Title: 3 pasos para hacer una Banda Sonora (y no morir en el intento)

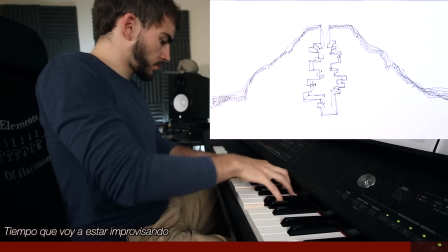243s Y hasta vaciaron volcanes enteros y construyeron urbanizaciones de lujo en el interior, con luces de neón para compensar la falta de sol.
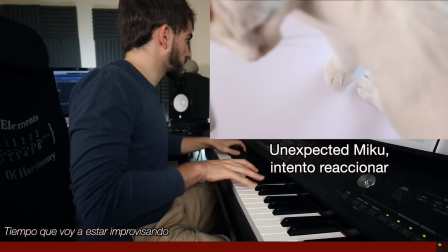Realmente hay muchos enfoques posibles. Podrías dedicarte a escuchar el corto en silencio una y otra vez hasta que te caiga algún tipo de manzana en la cabeza, o podrías coger tu librería de música e intentar poner músicas de referencia, que veas que le quedan bien al corto y luego digas, así es como quiero que suene la mía. A lo mejor el director te ha mandado música de referencia.
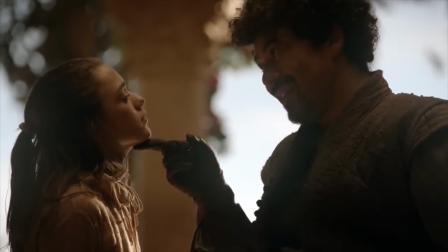270s
¿Pero qué le decimos en este canal a la música de referencia?
Not today. Not today.
En realidad estoy bastante a favor de la música de referencia. El paso 2 es hacer la maqueta, la versión low cost de lo que será la banda sonora. Entramos en el detalle. Por ejemplo, lo que me ha mandado Ter empieza así. Fijaos atentamente en el silencio.
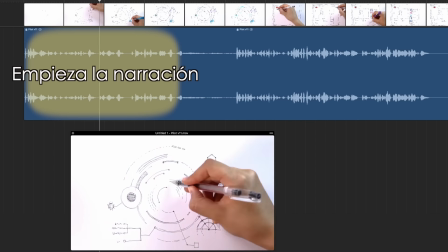286s Acababa de entrar el siglo 30 y las inteligencias artificiales que habían creado los humanos se estaban desarrollando cada vez más y más.
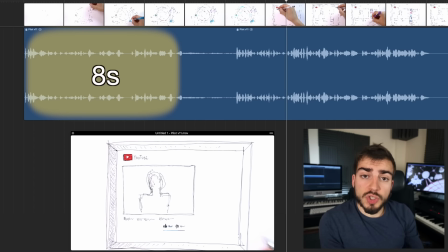296s Todo empezó con los subtítulos automáticos de YouTube.
Me da 8 segundos de narración, luego 3 segundos de efectos de sonido y luego continúa.
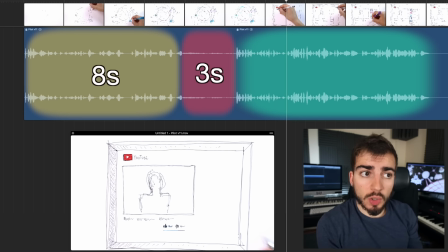303s
Pues para que veáis lo que decía del Sudoku, lo que voy a hacer es, como quiero una frase de 8 compases con la que empezar, porque me parece que es una manera muy clásica y muy estable de empezar la banda sonora, pues voy a hacer 8 compases de un segundo.
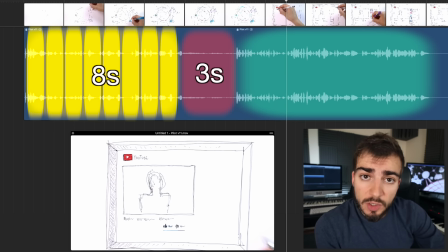315s
Con eso relleno los 8 segundos. Y como me apetece que tenga un toque cantarín, lo voy a hacer en 3x4, es decir, 3 negras por compás.
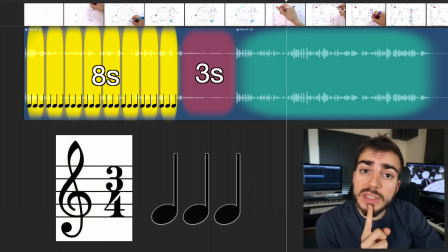321s
Quiero 8 compases, esos son 24 negras. Y si quiero 24 negras en 8 segundos, necesito 180 negras por cada minuto.
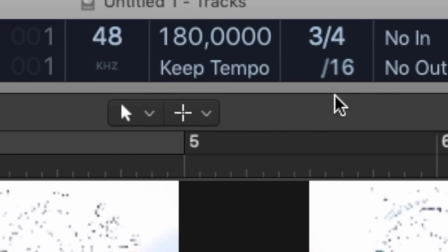328s
Así que abro mi proyecto y pongo negra igual a 180. Y ahora escucho la claqueta y ya tengo el tempo al que quiero que empiece la pieza.
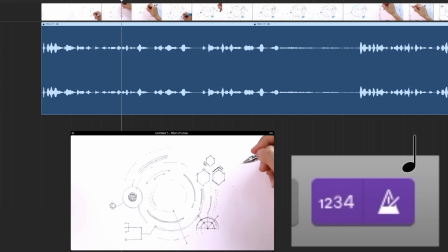334s Acababa de entrar el siglo 30 y las inteligencias artificiales...
Y tras mucho tontear al piano, lo que he compuesto suena así.
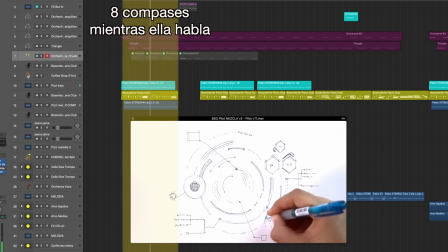339s Acababa de entrar el siglo 30 y las inteligencias artificiales que habían creado los humanos se estaban desarrollando cada vez más y más.
Ni los acordes ni los instrumentos están cogidos al azar. Este es un corto de temática futurista, pero está pintado a mano.
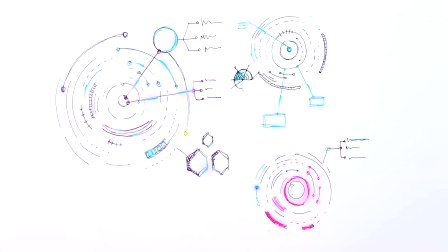355s
Voy a elegir aposta que mi música resalte más el hecho de que está pintado a mano que la temática en sí, del futuro y los robots. Y para eso voy a usar solo instrumentos orgánicos. Un piano, un cello real, pero nada de sintetizadores. Y el primer acorde de toda la banda sonora es un mi lidio con séptima mayor, que suena así.
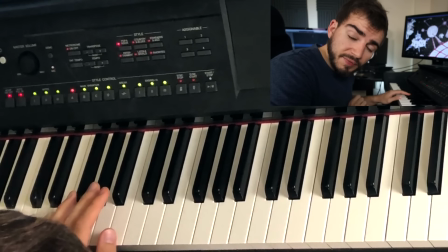373s
Y tampoco es un acorde elegido al azar, ¿vale? Si el mi fuera mayor sería mi, sol, sostenido, si.
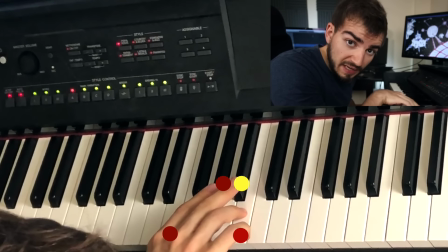378s
Pero al ser lidio, añadimos esta cuarta aumentada. Si además al mi lidio le añadimos la séptima mayor, nos queda un acorde con un montón de disonancias.
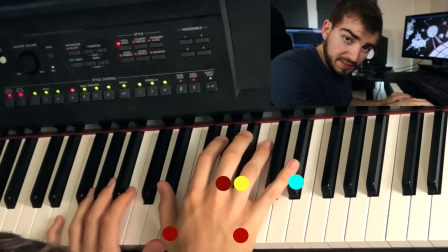386s
Y de hecho así empieza la melodía, con esto.
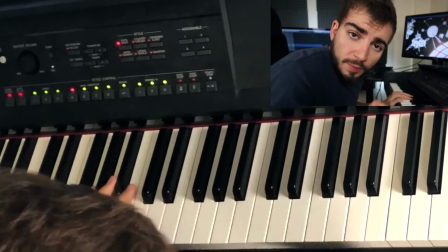393s
Para mí suena como veo los dibujos de Ter. Yo veo esta especie de círculos que representan a la inteligencia artificial con esta animación azul celeste.
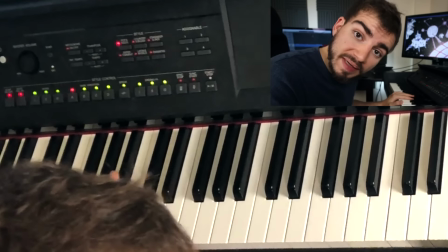401s
Para mí eso suena como mi lidio séptima mayor. Pero una vez que tenemos estos acordes y este ritmo, lo que quiero hacer es buscarle un leitmotiv a la banda sonora. Un tema, que lo oigas y la ubiques directamente.
2 hours later.
Vale, ya he vuelto. Ya sé cómo quiero que suene el tema.
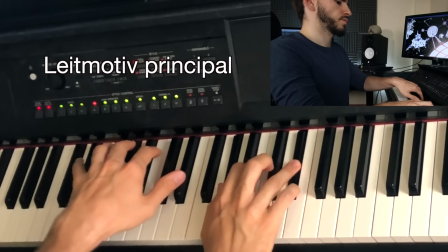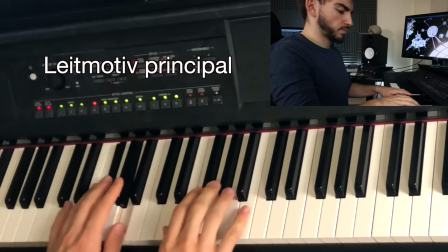Y con la magia de la edición, os lo voy a enseñar con cómo sonará cuando ya lo toque el cello directamente.
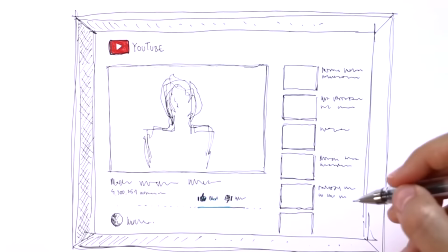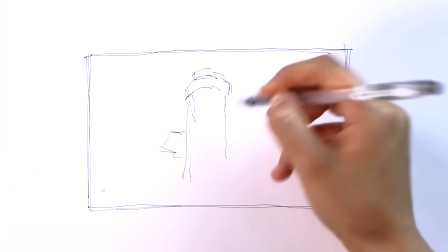Ahora viene un momento muy pero que muy interesante, que es cuando dice que el teléfono te detecta si estás hidratado y si no lo estás te pone un mensajito.
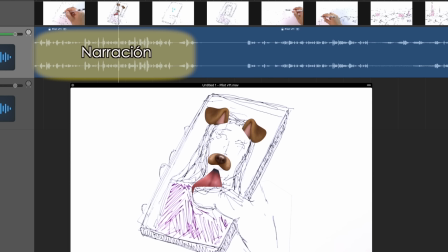454s
Ahí ella nos deja un hueco.
Pasó de detectar tu cara y ponerte unas orejas de cachorrito a adivinar si estabas hidratado con tan solo mirar la esquina de tu ojo.
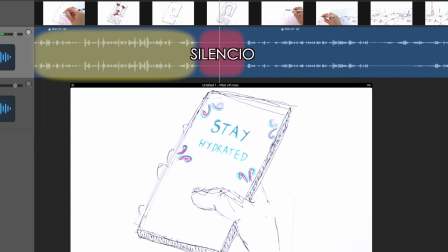462s Y si no lo estabas te ponía un mensajito.
Y luego, y esto es importante, continúa diciendo esto.
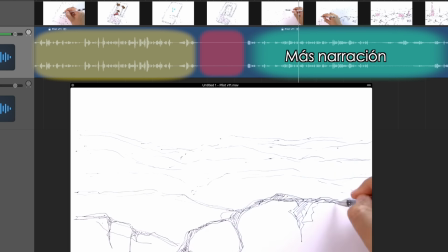469s Pero todo fue a más. Los edificios empezaron a ser construidos por nanorobots inteligentes.
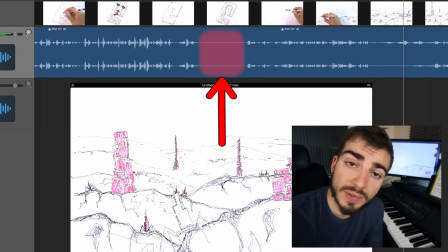475s
Ese hueco lo podemos rellenar de varias maneras. Y una de ellas, como todos los huecos, podría ser haciendo que la música destaque.
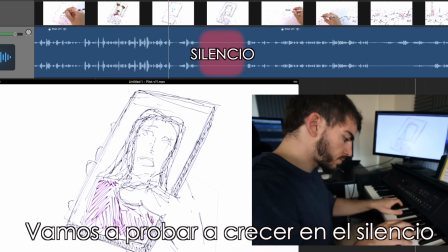481s Nada, si estabas hidratado con tan solo mirar la esquina de tu ojo. Y si no lo estabas, te ponía un mensajito.
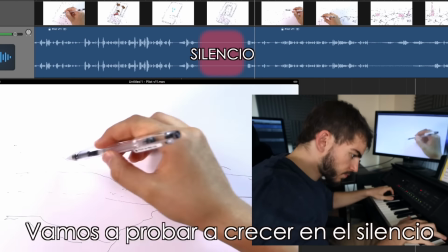489s Pero todo fue a más.